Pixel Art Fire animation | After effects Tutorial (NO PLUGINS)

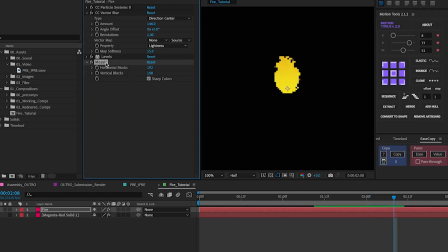246s
But usually if you put it above levels, it will make sure that none of that is getting through. The way you're going to want to edit the mosaic effect is usually by adding the canvas size that you've chosen for the composition. So in this case, it was 1920 by 1080. Divide that by 10, as that's usually the sort of the way that you grow a pixel art.
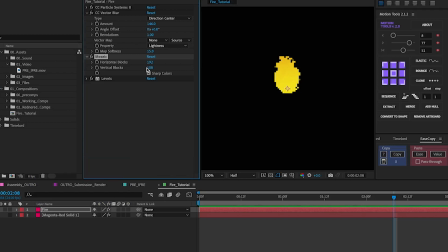264s
So this would be the sort of pixel size. And usually that's what you get. So every pixel is around, there's some math to it, but it's around sort of a 10 sort of time size increase that you're doing. And if you want to change the color, you can add in fill and just choose whatever color you want.
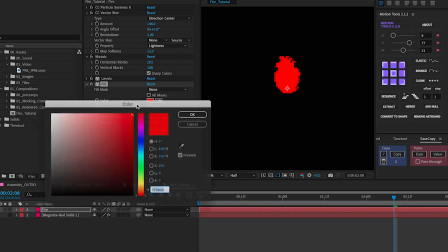282s
So if we want to go for something like orangey, you're going to want to do that orange looks all right for this.
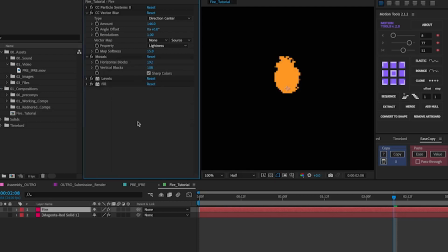288s
Some other effects that you can do as a bonus is you can sort of add turbulent displace. If you add that again above the fill and above all that, even before mosaic, it gives it a little bit of a like more organic feel to it.
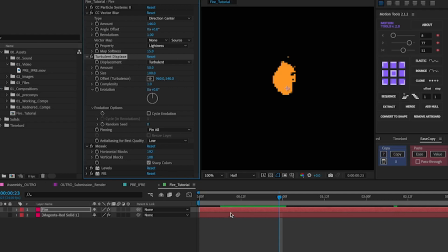305s
So if you go on evolution cycles, you can literally just sort of like either click on the evolution, keyframe that all the way to the end, change this to say 45 and this to around like 10.
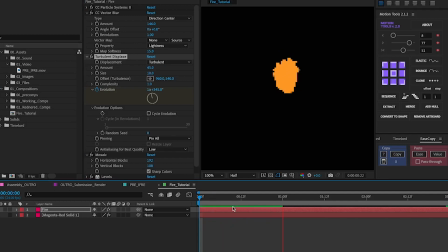321s
It just gives it more a bit more of a wobble, making it feel a lot more organic. And if you're not liking the sort of the size of the flame, again, you can sort of play with the amount of blur you have on it. Or you can, again, go back to here and increase the sort of burst size or depth size of everything.
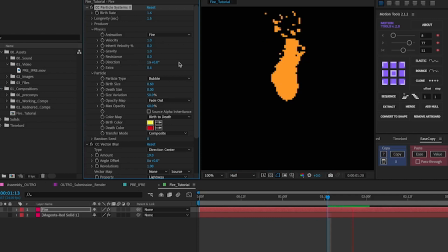340s
And you get different types of flames as you go around with it. Now, something interesting you can do with this is if you go on the layer and you duplicate it, you can go on the longevity here, reduce the size of it.
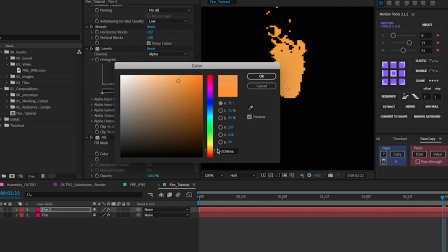354s
You can't really see that yet. So if we go here and we sort of hue shift down the colors to something a little bit brighter.
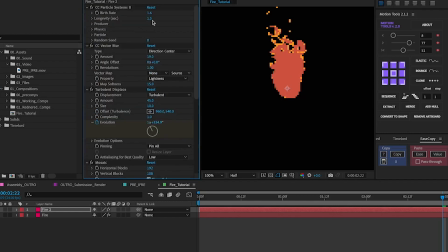364s
Let's see if we can get, there we go. If you sort of change the longevity, if we go all the way back up here, the fire will go down a little bit. And if you sort of, as you can see here, you get this sort of nice sort of second layer on top of it.
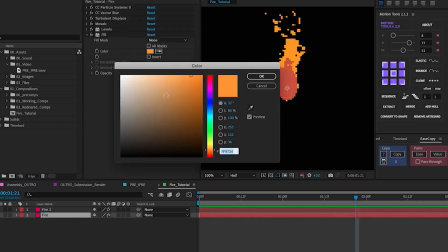379s
Obviously you might want to change the fire colors around a little bit. So this might have to be a little bit darker. That's a bit too dark. There we go. And then we on this one, it gets a little bit brighter because with fire particularly, it usually gets brighter towards the center of the fire.
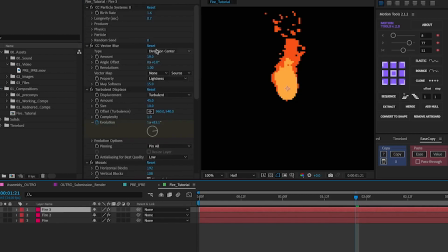393s
So this will look a lot more natural. Then we can add this again. And again, we're going to want to change the longevity.
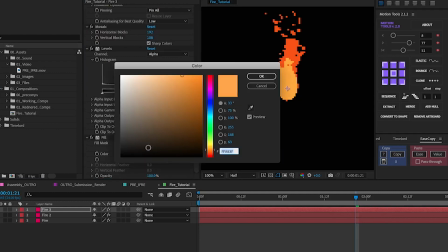399s
All right, let's go onto here and say, let's make this go for white.
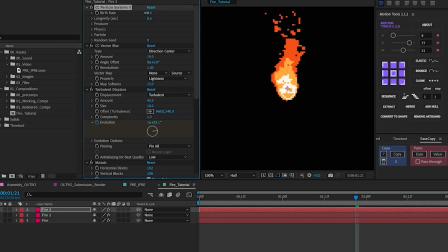403s
So if we edit the birth size, birth rate a little bit, edit the longevity a little bit more. As you can see, the fire is looking a lot more natural and as we want it. And essentially, this is how you get the fire to look pixelated. And that is it, if that's the only effect you're looking for in this.
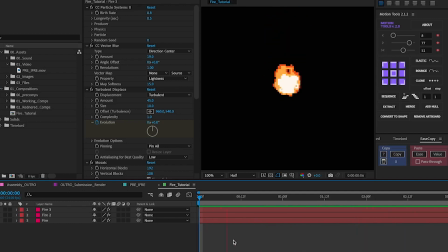422s
The next thing we're going to be looking at is using glow and looking at how to sort of pre-compose everything to make it look more natural within a scene.
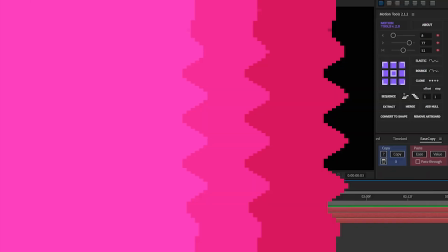430s
So moving on to the final bit about glow.
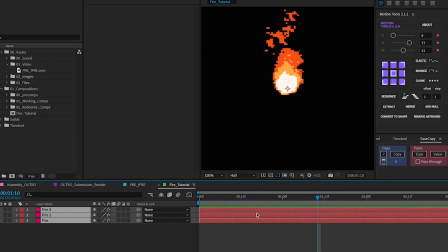433s
One of the main things we need to do, as this is obviously all ready to go, we're going to want to pre-compose this by pressing Command-Shift-C,
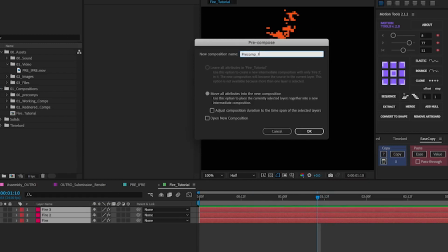440s
calling this pre-comp fire. You can call it whatever you want.
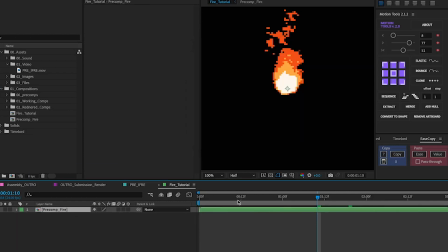444s
Another thing you can do, particularly if you have a lower end computer, is sort of render it out either through Media Encoder or through After Effects itself and then import it back into After Effects. But once we sort of get this sort of more finalized layer, the first thing we want to do is add these sort of pairing of effects,
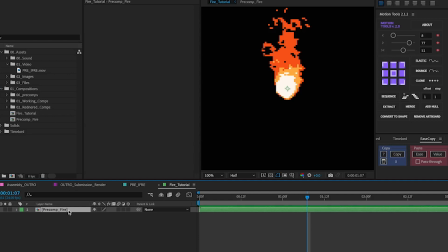462s
which will give it a more natural glow rather than just using the like glow outright, because this is how glow outright would look. Doesn't look that nice, doesn't give it what we want. Just to sort of as a disclaimer, I didn't come up with this myself. This was taken from another tutorial from Motion by Nick and Workbench.
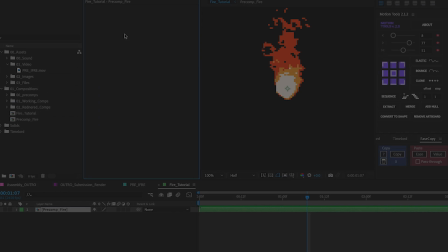479s
So link in the description for those two videos.
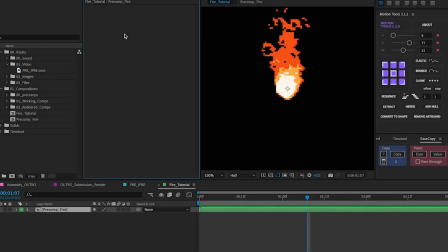481s
But basically the way I sort of use their videos is that we're gonna start with fast box blur on one of the layers. And we're gonna increase that a little bit. Just sort of start, I'm gonna put repeat edge pixels.
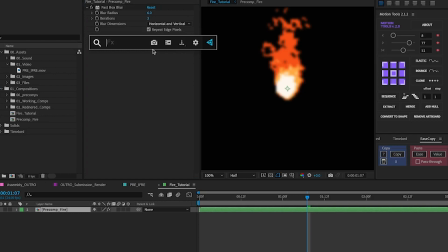494s
Then from that, we're gonna want to add CC composite just to sort of give it this sort of effect and sort of little bit of blur in the background.
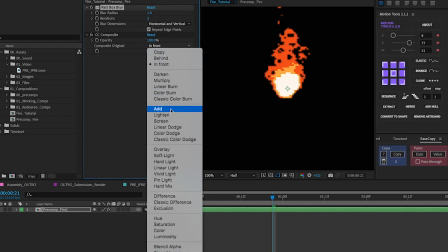505s
Reduce that a little bit and increase this to add. We've already got a nice glow behind it.
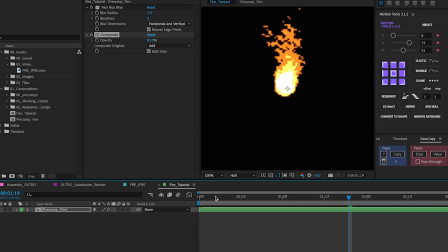515s
Obviously we can reduce the opacity a little bit and play around with the settings to sort of tailor it a little bit more to what we want. So as you can see with our background, and that's usually how it'll look. And if you want to also give it a bit more of a frame by frame feel,
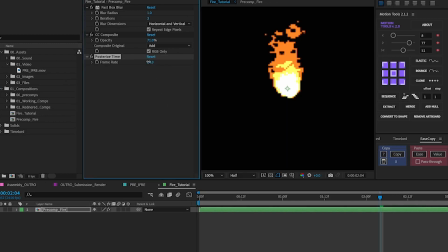534s
you want to add posterize time and set it from 24 frames per second to 12. And this is sort of the effect that will look. Obviously keep it at 24 frames per second if that's the look you want, but this is how I usually do it.
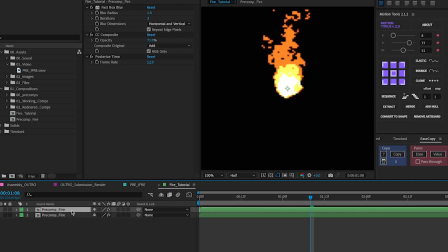548s
Now, one of the things I found with this is that if you duplicate that same pre-comp, add it on from behind, and increase the sort of blur radius and decrease the opacity a little bit, and you change the opacity again for the one on top, it can give it a much sort of nicer sort of glow on the outside.
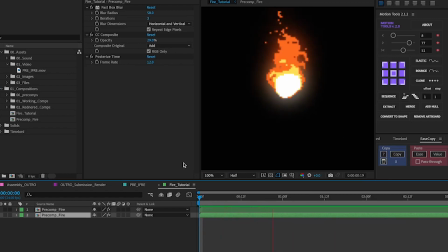566s
So when you do place it in a scene, it's got a way more intense glow rather than if you were just to add glow straight up, as we saw before, because that's way too intense and not what we want. So the main tip I would give if you are using this is experiment with it and see if what fits sort of the style that you want most.
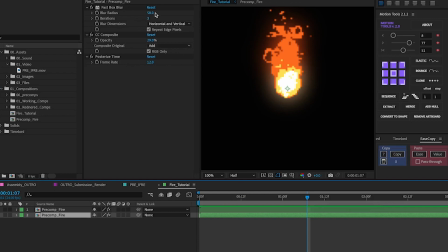582s
And the main thing you need to do is add little by little. So even if you duplicate it twice, make sure that you decrease it a lot more and make sure there's rather a smaller
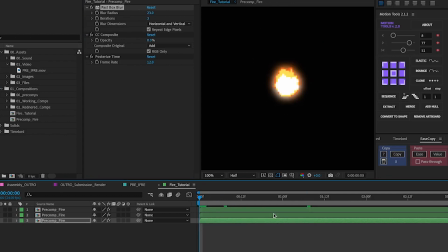594s
amount of each layer rather than a massive amount of each one. Sort of give it a more defined look to it. And that's essentially how you get the glow on it.
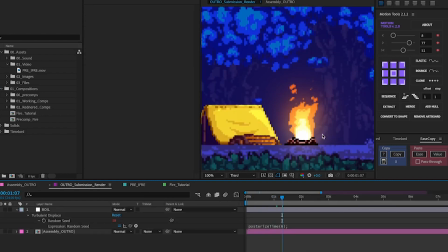603s
And the last thing you want to do, much like I have on this scene, is you're going to just want to drag and drop what you have.
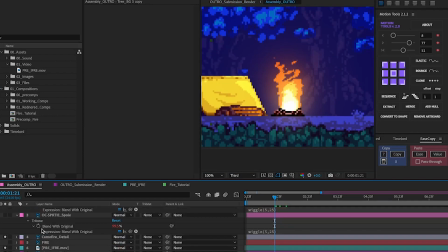609s
So in this case, I just sort of copied and pasted the sort of fire we made, as you see here.
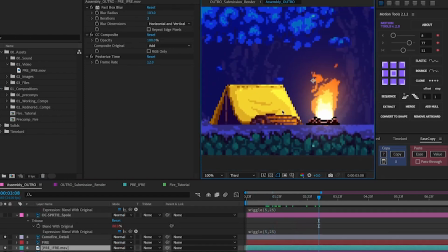615s
And just make sure that around your scene is lit well enough. So even in your designs, make sure that there's lighting coming around it.
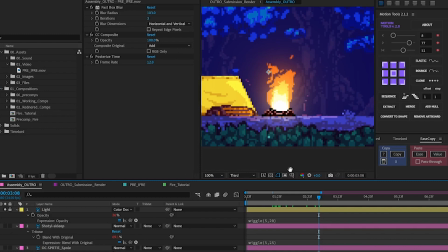622s
Or in this case with this one, I added some extra lighting that sort of flickers using expressions. But as we said, none of this tutorial includes expressions. That's just an optional bit if you are looking to have it.
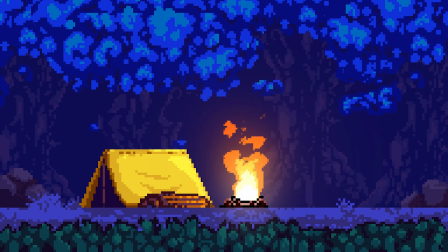634s
So with that in mind, I hope you enjoyed this sort of tutorial. And if you are looking to have any sort of help with any parts of the tutorial, do let me know in the comments. I'll be happy to sort of message any of you about any issues you've had with it. Let me know how you found it. If you want any more resources, check out the description. I hope you enjoyed, and I'll see you soon for the next one.